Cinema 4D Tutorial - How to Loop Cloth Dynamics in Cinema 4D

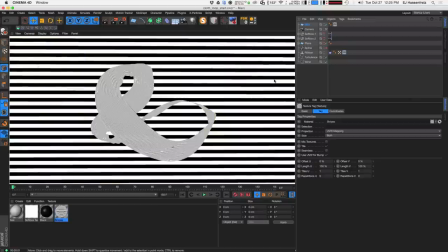(16:20)
So you're gonna see when I render this, there's some really weird, this is predictable, is we have both of our
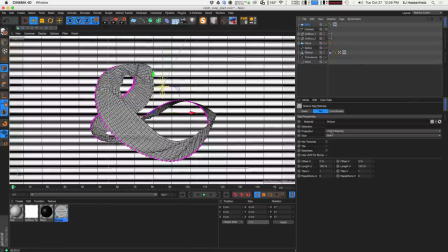(16:30)
material tags applied as projection as UVW. So that's kind of why we have this discrepancy with how our stripes are applied to both of our objects.
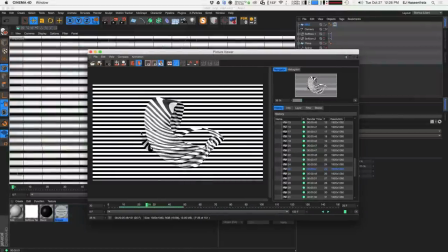(16:43)
But in my final composition here, we have the stripes kind of applied similarly, and then once that cloth kind of undulates, that's what moves it out of sync with the actual background, the vertical or the horizontal stripes back here.
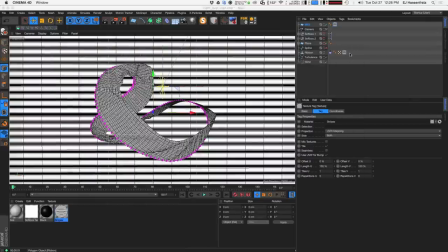(17:02)
So to do that, I'm actually going to change my material projection from UVW mapping to camera mapping.
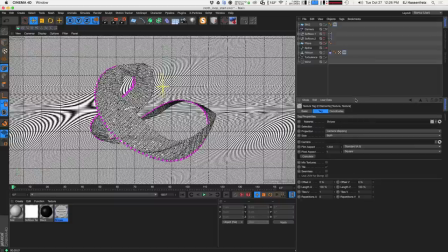(17:12)
And now what this is going to do is I'm going to use my camera here as a projector to project that stripe material onto both the background and the cloth here. So the first thing I need to do is actually define a camera, and I'm just going to define the camera we're currently looking through.
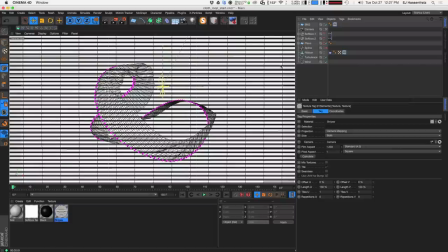(17:32)
And then you can see that if I hit render now, you don't see anything, and that's because we now have the same stripe pattern kind of being projected onto both of our background and our ribbon.
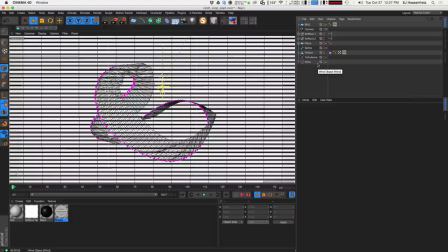(17:47)
So it's almost like if you're watching a movie and you stand in front of a movie projector, you're going to have that movie's projection actually cast onto your body, but then your body is going to kind of cast a shadow after it. So that's the part that we need to do right now, is we need to make it so that our
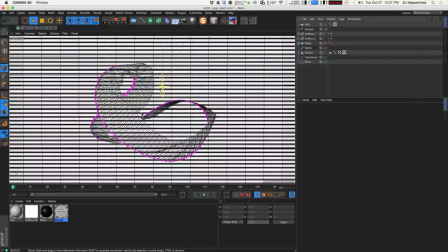(18:06)
foreground is not so just luminant, that we actually have some diffuse shading onto it. So what I'm going to do is I'm going to rename this background stripes, and I'm going to duplicate this material, and I'm just going to name this ribbon stripes.
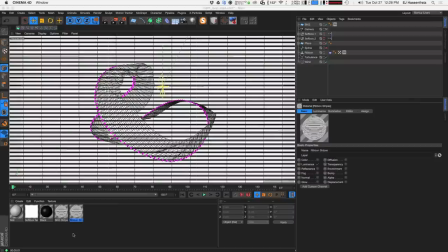(18:26)
And I can spell stripes, see?
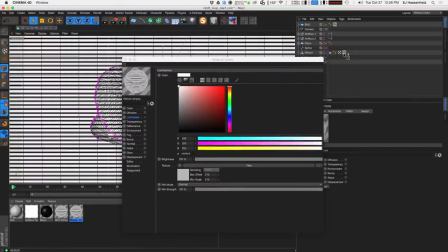(18:29)
So then what I'm going to do is apply that to the ribbon, and I'm going to activate the color,
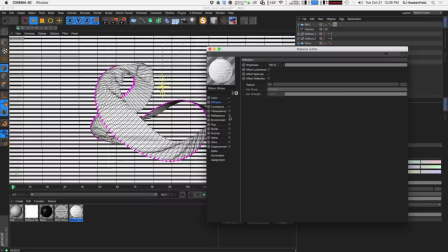(18:38)
the diffusion, and some reflectance. And right away, if I hit render,
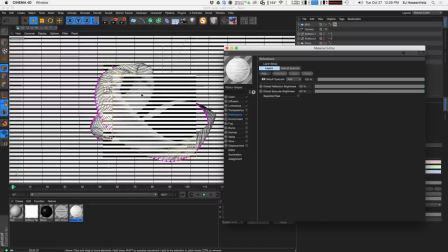(18:47)
you can see that not only is my are my stripes now more contrasting to the background,
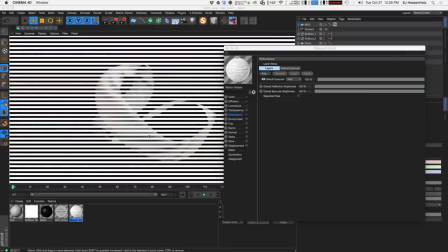(18:54)
you can actually make out the ribbons, but we have this nice shading on it.
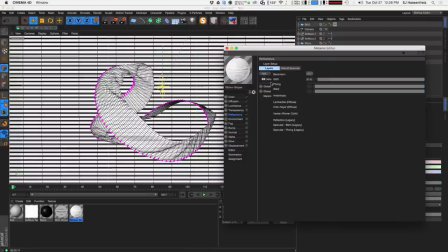(18:59)
So what I'm going to do is just go ahead, I'm going to add just a little bit of
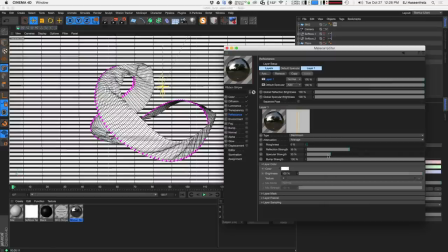(19:07)
reflection here, just a tiny, tiny bit. Get some Fresnel. Let's see, let's bring the specular. I don't want too much specular going on here.
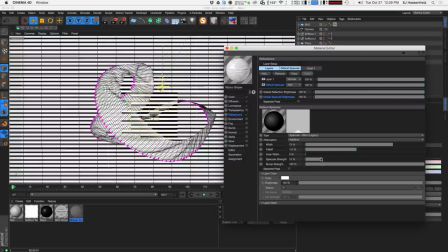(19:25)
Maybe something like that.
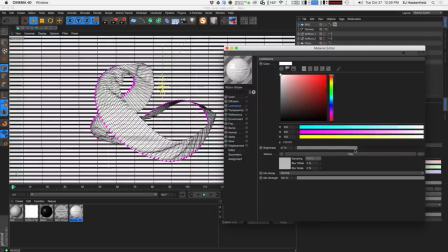(19:28)
For the luminance, I'm gonna bring down the let's go multiply. So we're multiplying this onto
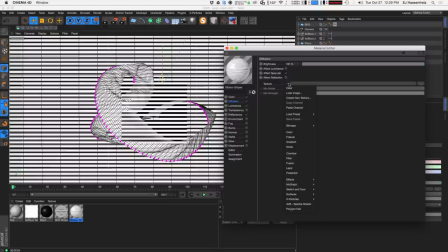(19:42)
everything here. I'm going to go ahead and in my diffusion, just to get some nice shading, I'm going to go and add some ambient occlusion. I'm going to make sure that I have this effect luminance, so that will actually be seen through my luminance channel.
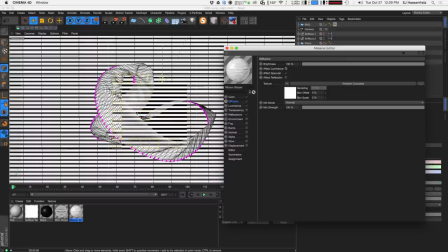(19:59)
So now you can see we have some slight ambient occlusion going on here, kind of defining the edges here. And again, this is why it was important to have that nice wide depth in my spline that I initially did the spline wrap with.
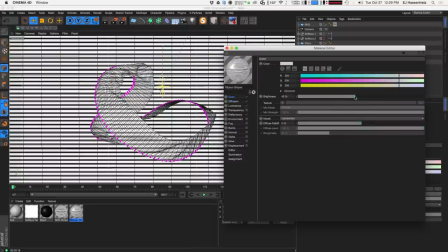(20:16)
What I want to do now is actually just bring down the brightness of my color channel, just because I only want a tiny, tiny bit of diffuse. I don't want it to be too overpowering.
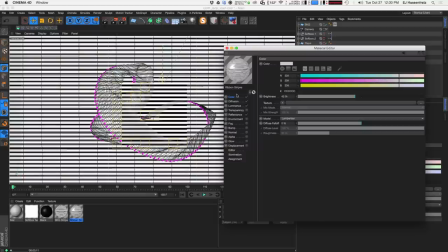(20:27)
I want there just to be enough contrast that you can tell enough that there's something in the foreground, which is the cloth that is then going to get deformed and then deform those the stripes on our texture.
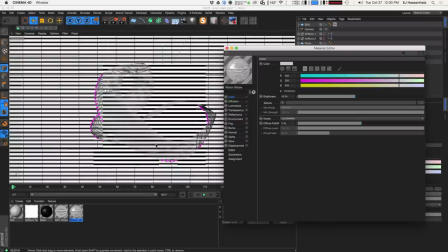(20:44)
But you can see we have no deformation of the stripes right now, and that's due to the fact that we're still in this camera projection here.
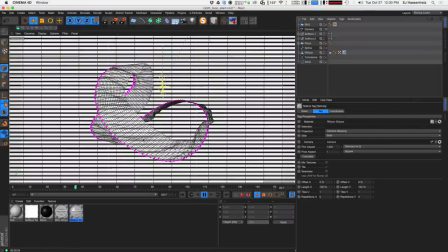(20:52)
And while our cloth is undulating, that projection is staying the same because our projector, again, is just acting like a movie projector. It's just shooting onto both of our objects here. So to be able to actually have this so,
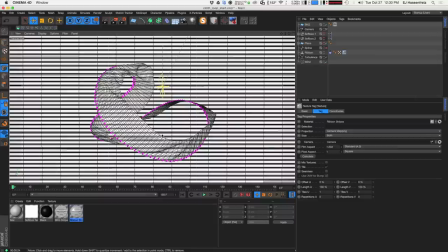(21:09)
the stripes kind of deform with the undulation of the cloth,
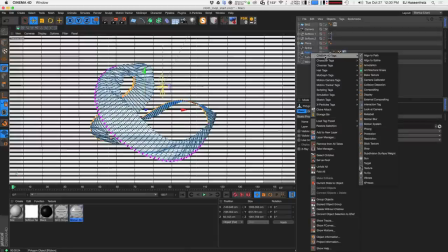(21:15)
what we need to do is go to our ribbon, go right-click, and we're going to do a stick texture tag. And what this is going to do is stick and record the texture as it is now, and then once there's some deformation happening, it's then going to move along with it.
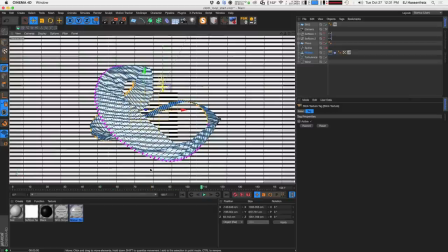(21:32)
So you can see that now our stripes are undulating with the flow of the cloth geometry. So now we have even more contrast between the background and the foreground because of the fact that we have
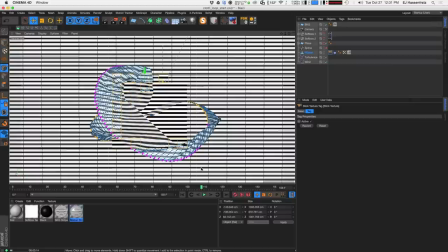(21:47)
that stick texture tag breaking the texture up between the background and the ribbon. So now we actually can see what's going on here. We actually see the form of our ribbon there.
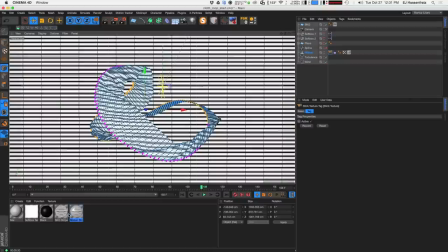(22:04)
So that's looking really cool. The one thing I want to do is go to the diffusion and let's up
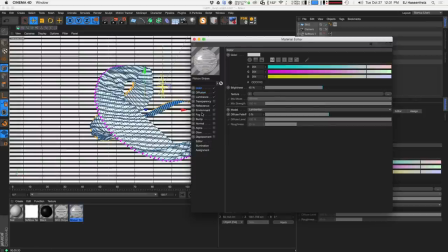(22:15)
the ambient occlusion just so we can see it a little bit more. Let's maybe even turn down
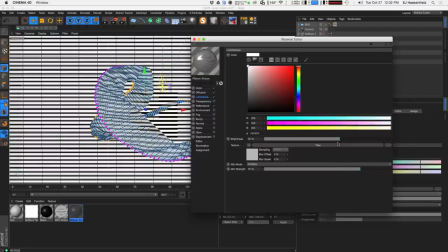(22:24)
the luminance here a little bit maybe. Let's go add, let's bring this luminance down a little bit because I just want to pull in a little bit more shading.
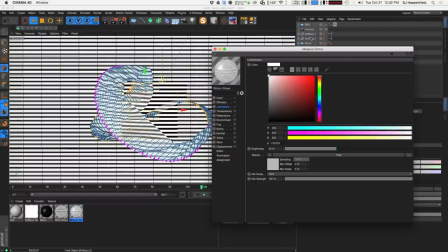(22:39)
So I have some softboxes here that are going to be casting some shadows, but this is a little bit too bright. So let's just bring that all the way down. Maybe we need to bring in a little bit more of the color channel just to get more
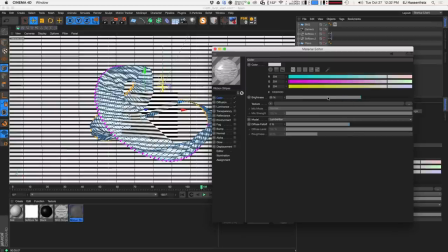(22:58)
diffusion happening, a little bit more shading happening,
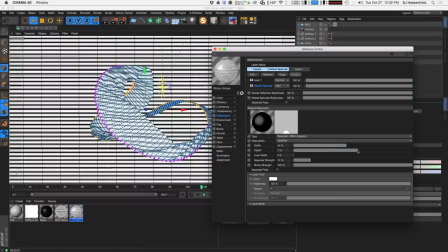(23:03)
and maybe even adjust the specular here. Let's see how this looks.
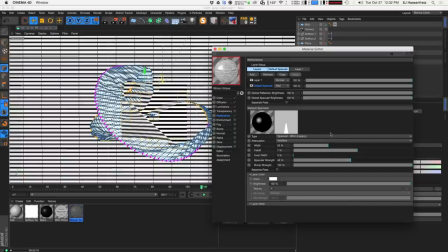(23:17)
So what I'm just trying to do right now is just create enough shading so you can get a better sense of the form of the ribbon. So let's see what's going on up here. This is where we really have a lot of overlapping here.
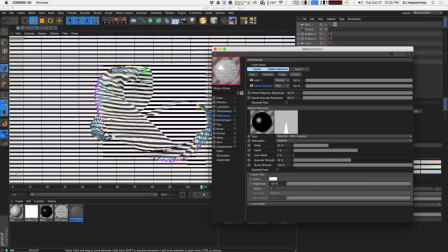(23:36)
So we're getting some really nice shading down here. That's all well and good. One thing I'm noticing right now is some really slight,
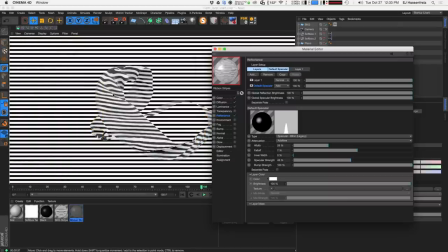(23:46)
not pixelation, but polygon distortion going on here. And to fix that, one thing is going on is we have a little bit too much reflection.
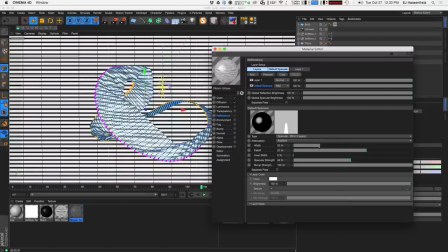(23:59)
Let's just adjust this.
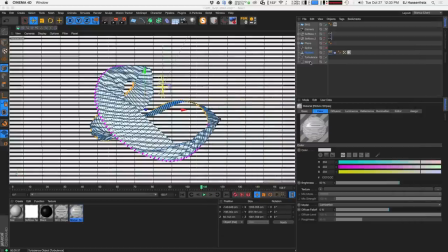(24:03)
All right, so the one thing that's going on is we don't have enough geometry here. We're getting a little bit jaggy edges here, especially right down here. So to fix that, really easy, just go to your cloth,
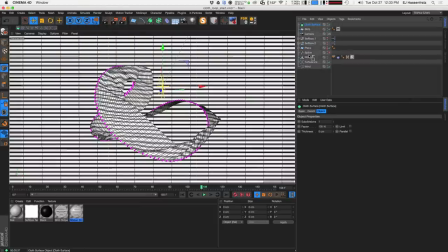(24:17)
simulate cloth, get a cloth surface, and then just put the ribbon underneath the cloth surface. And due to the fact that we have, by default, subdivisions happening, it's just going to subdivide our geometry so there's more defined geometry.